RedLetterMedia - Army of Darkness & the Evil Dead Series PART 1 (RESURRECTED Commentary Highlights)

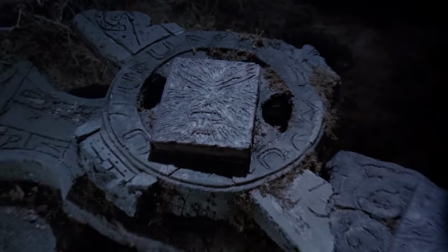see this is kind of what you're talking about where he has to have his little challenges yeah it's a bit questy but we need some interactions sure
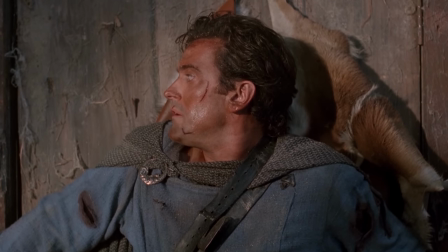not spend the last 15 minutes completely by himself mm-hmm it's
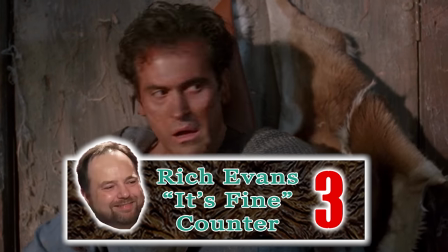fine this is i think it could be better rich and i just hate the
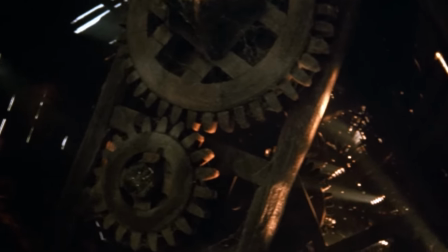windmill it's just all that stuff and everything to do with it that's fair it's
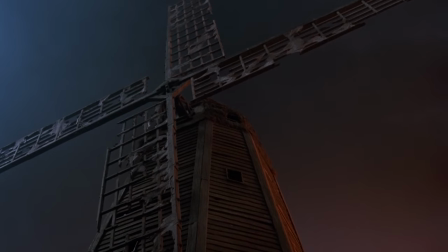a small portion of the movie yeah it has a great great
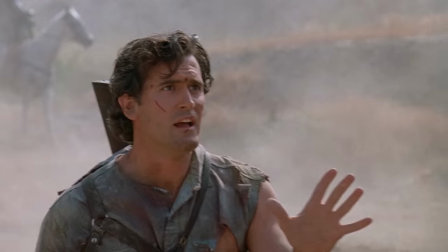first act and a great last act a really
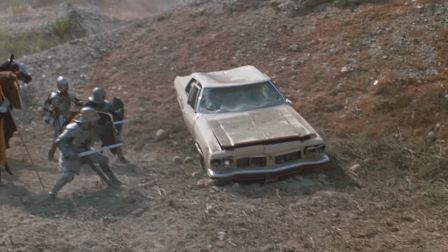great first act though oh yeah it is yeah that's definitely the strongest stuff about it
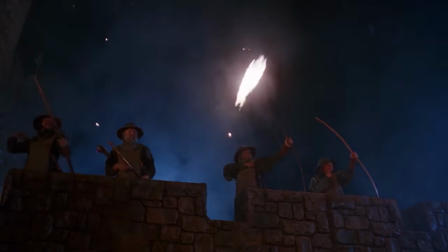the battle the battle's epic there are some problems you gotta put epic in quotes
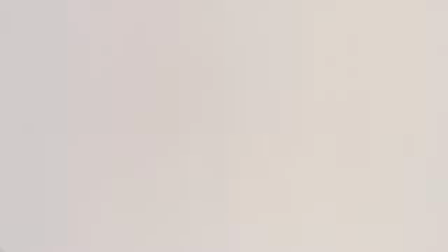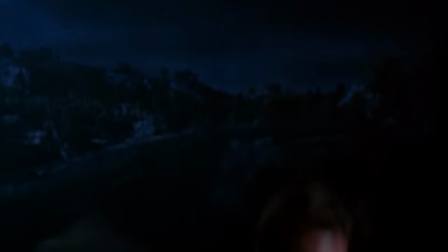there's a great makeup appliance though yeah that's not his real face being stretched no
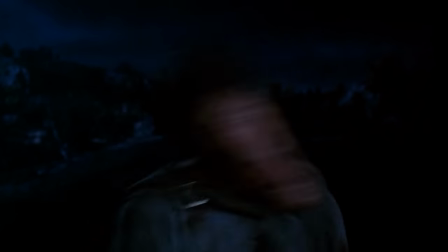that there is now the I know the there's the international cut where this goes on a little bit longer in this truncated US cut it's actually funnier how he's shaking his head and just hard cut to him I
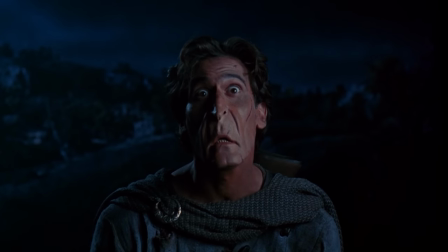think it's after this one where he just starts talking.
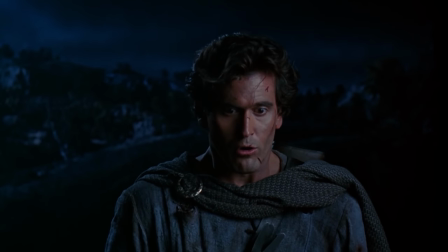I vividly remember seeing this in the theater and everybody laughing at the movie at that point.
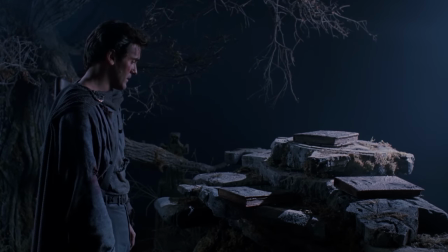How do you know what they were laughing at? It's possible they were in on the joke, but I don't think so.
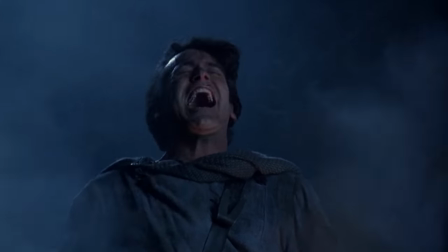I think you're supposed to laugh at this movie. No, you laugh at movies that aren't aware of how ridiculous they are.
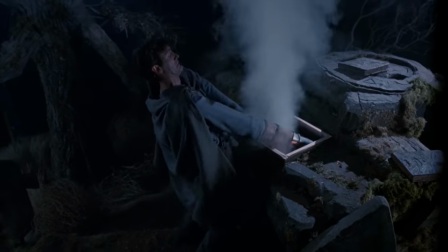Well, this movie is. This movie is aware of how ridiculous it is. So you're laughing with it.
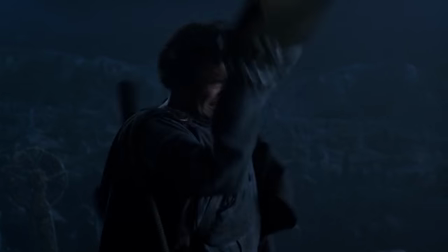Okay. Well, you said the audience was laughing at it. I think the audience that I saw it with was laughing at it.
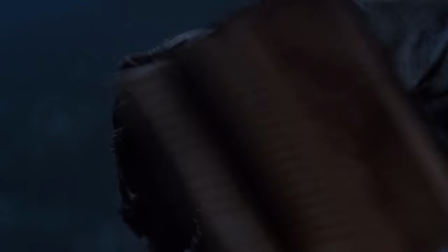Oh, like they thought it was supposed to be serious. Like they didn't know what they were getting into. Yeah, I guess. Which is why this movie was a big flop.
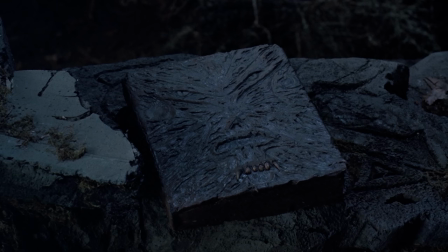I don't like the new look of the Necronomicon in this, though. And why is that?
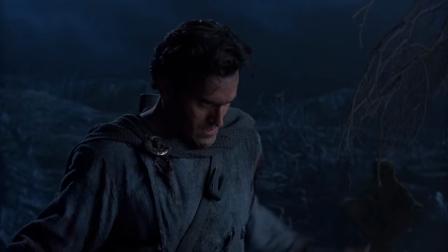I don't know. It looks too clean. I like the janky Evil Ed 2 book.
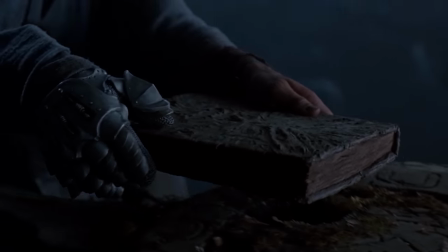This one looks too... It looks too constructed. Like the whole idea is that it was like bound in human flesh.
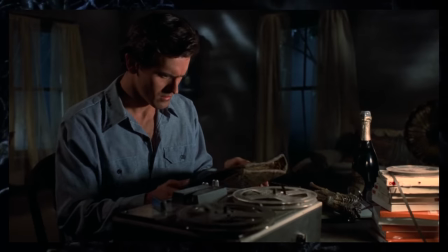And here it looks like somebody like sculpted that cover as opposed to just being a face that's awkwardly stretched over the front of it.
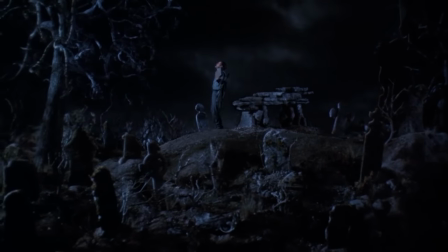I remember you had a version of this movie that was made from the Necronomicon.
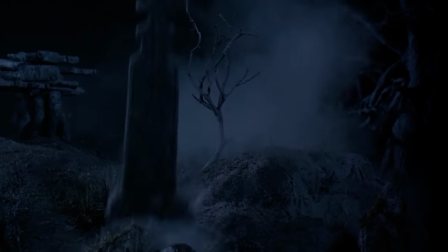You did, Jay? No, I had Evil Dead 2. Oh, that. Yeah. It was foam latex.
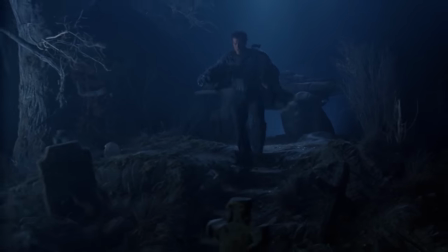Yeah. And it just started falling apart. Yeah. That thing was like a gimmick. That thing was not built to last.
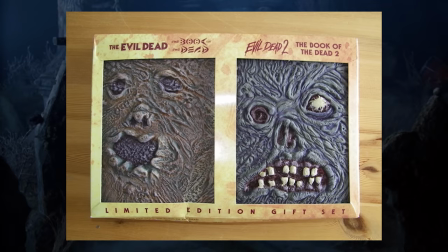They had one for Evil Dead and Evil Dead 2. How much did they charge for it? I don't remember. This was like 15 years ago.
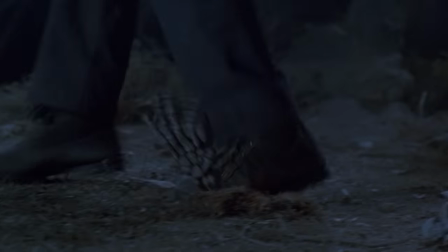They got his money, though. I don't know if any series of movies has been re-released more than these three.
Did you mean the Book of the Dead edition or the Ultimate Edition DVD? What's the difference? Or maybe you were talking about the Limited Edition Blu-ray. Is that all the same movie? Or did you mean the Limited Edition tin of Evil Dead 2? or there's also the 25th anniversary blu-ray of Evil Dead 2 or maybe you were talking about the book of the dead edition of Evil Dead 2 don't get me started on army of darkness why do you have all those because my life is an empty shell Push
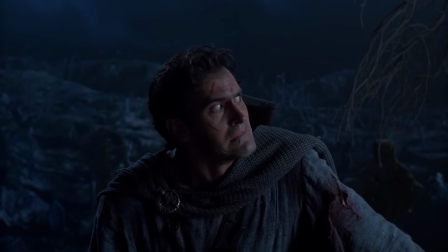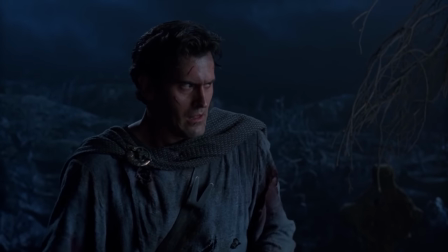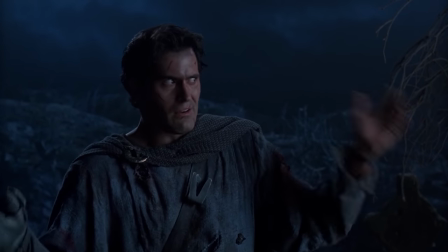the Whopper!